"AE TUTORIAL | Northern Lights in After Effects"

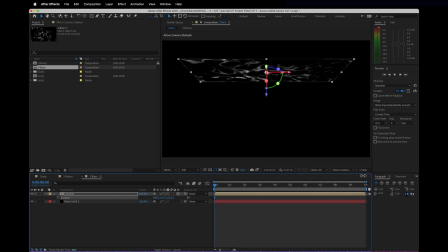(4:11)
So it looks like it's kind of sitting up in the sky, you know, where you normally find Aurora, unless you're in Australia. And then I'll turn up that scale to about 400%. Nice and big. And now let's make our first blur.
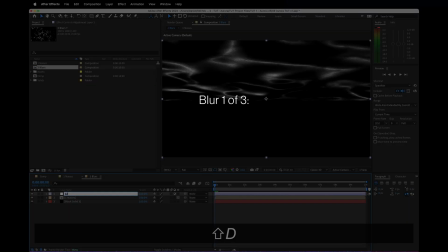(4:25)
Start with an adjustment layer and I will name this one Edge, because this is going to make the leading edge of the Aurora.
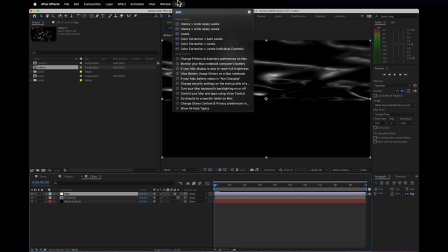(4:32)
On this adjustment layer, I want to add a CC Radial Blur.
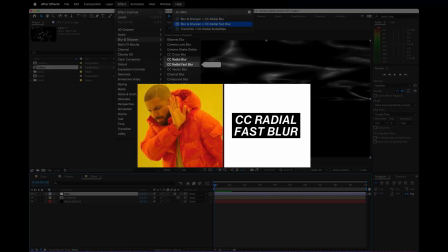(4:36)
Not the Radial Fast Blur, because that one's not quite going to work with what we're going to do with it.
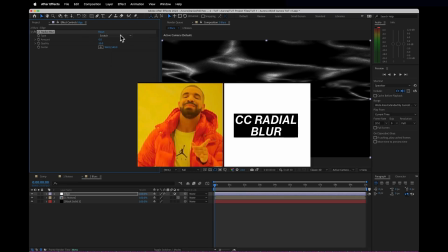(4:41)
The CC Radial Blur is where it's at. I'll change the type from Scratch to a Fading Zoom,
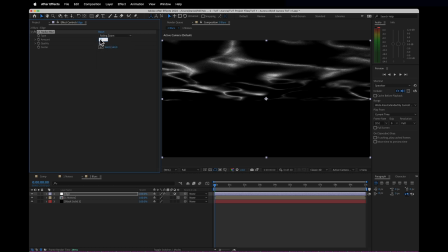(4:48)
and I will set the amount to something insanely high, 0.3. And as you can see, that doesn't do anything. Tiny, tiny amount. But we We want to set the center point, or at least the y-axis of the center point, to 100,000.
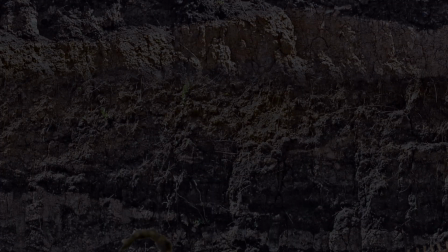(5:06)
So it's really, really, really, really, really, really far down.
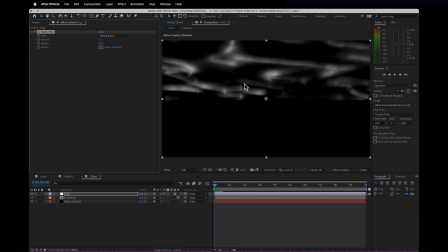(5:12)
And now we have basically a radial blur that acts as a sort of directional blur, only along one axis, mostly. And that's exactly what we want. Now finally, for this very first blur layer,
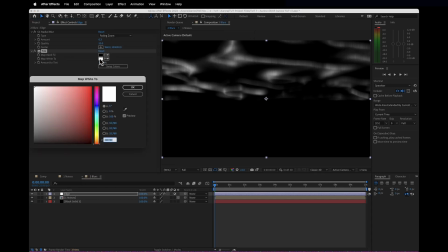(5:23)
I want to add a tint to that and map the white point to sort of cool looking green.
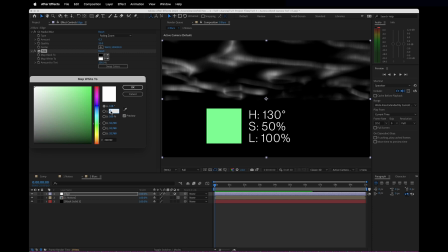(5:30)
Set the hue to about 130 and set the saturation near the middle, around 50.
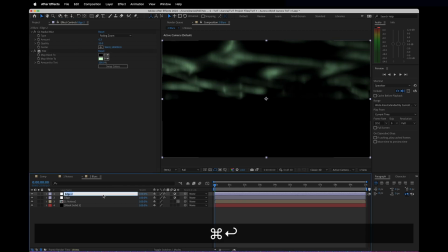(5:37)
That's layer one. I'll duplicate that edge blur layer and rename it to streaks. And I'll set the new layer's transfer mode to add instead of normal, so it just adds more light on top. And I'll set the CC radial blur to the massive number of 1.5.
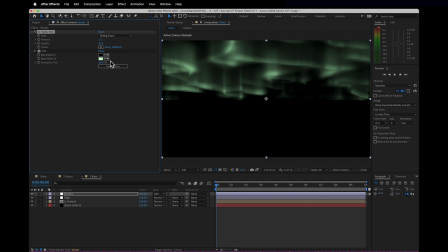(5:55)
So they really stretch out into space. I'm going to change the tint to a slightly warmer color, somewhere around 105 on the hue. And I'll also add a levels adjustment to this one. Turn down the white point a little bit, just so it gets a bit brighter, to about 17,000.
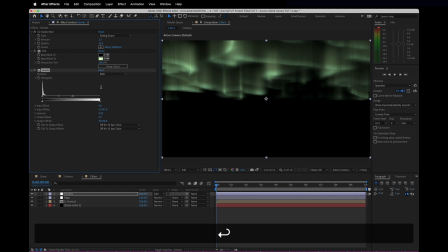(6:13)
And set the gamma to 0.9, so it gets a little bit of a sharper roll off. And that's it for blur number two. Now for number three, duplicate streaks, and I'll rename this one purple.
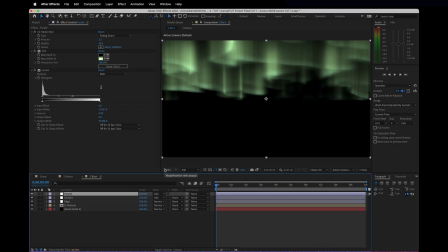(6:24)
Because although Aurora generally is seen as being green, it's not really all there without a tinge of purple in the streaks. Now the radial blur for this one, I'm going to set that to a whole number two, and I'll change the tint,
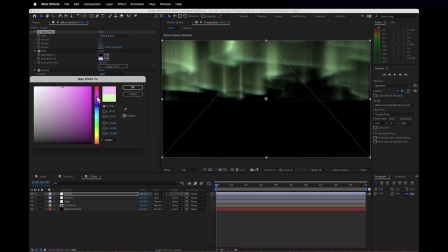(6:38)
of course, to be a sort of purple at about 280 on the hue,
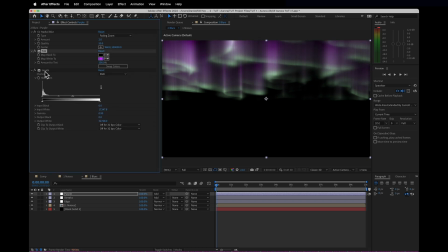(6:43)
and set that saturation all the way up. Now the levels, I'm going to get rid of, and the opacity of the layer overall, I just want to set to something quite low, like 20%. Just so we get a sort of subtle hint of purple at the very top of the brightest streaks.
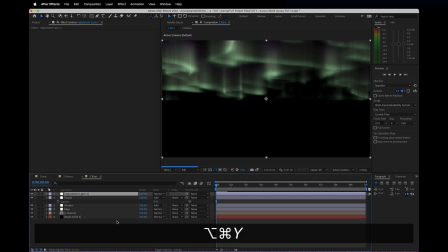(7:01)
Now to finish off these blurs, let's actually make a new adjustment layer and do some color adjustments. Start by adding a vibrance effect and setting the saturation to a little bit higher, to about 42, so we get a little bit punchier colors.
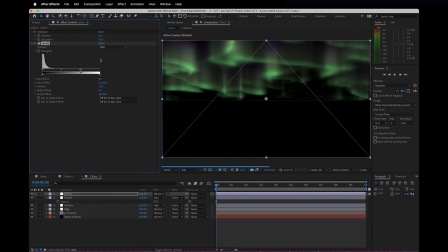(7:15)
And also add an overall levels to that, where I just crush the white point down a little bit to about maybe 20,000. Now, only after a few minutes, we have Aurora that actually looks pretty good.
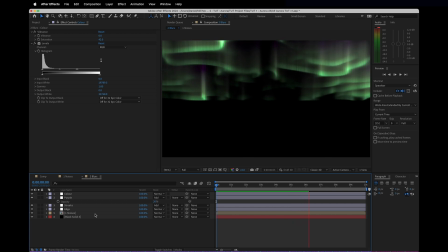(7:29)
And if you can see all these lovely little pillars, that is what the third noise layer does.
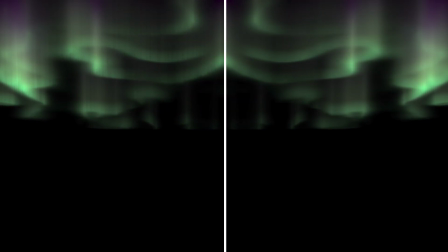(7:35)
Just adds that little bit of extra detail that real Aurora actually has.
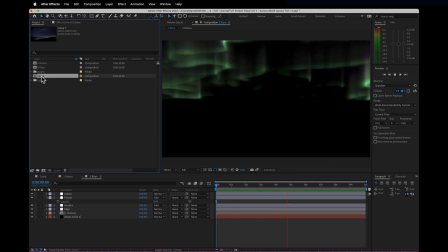(7:39)
Now all that's left to do is to go back into our comp where we have our lame footage of the Milky Weights.
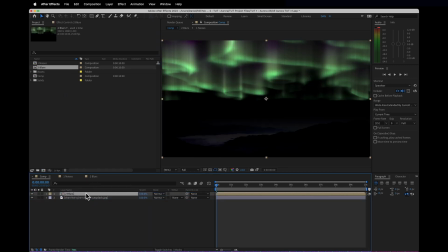(7:47)
Just drag in the blurs comp on top of that and set that to transfer mode add.
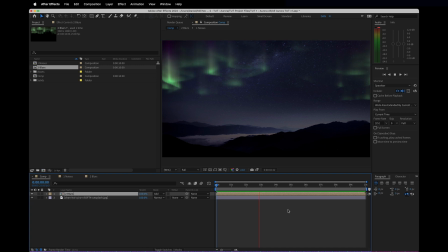(7:52)
And the sky is full of Aurora. Now you can track this into your own footage and just add it as a plate. And of course, as always,
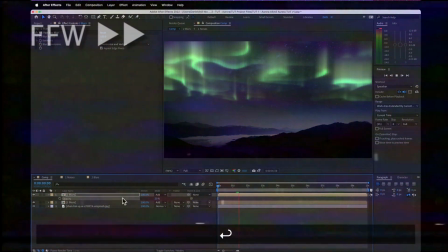(8:00)
you can add a truck ton of glows and other magic to just really set it into the scene.
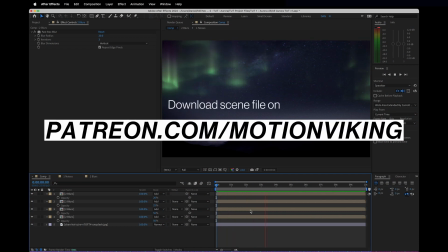(8:05)
Now, if you haven't got 5 minutes to do this setup on your own, you can always join the Patreon and download this exact file and poke around with it yourself.
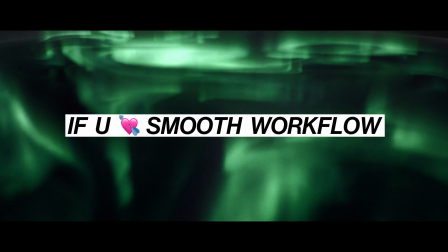(8:13)
If you like Aurora as much as you like working smoothly with clients, then you really should join the Process of Motion course.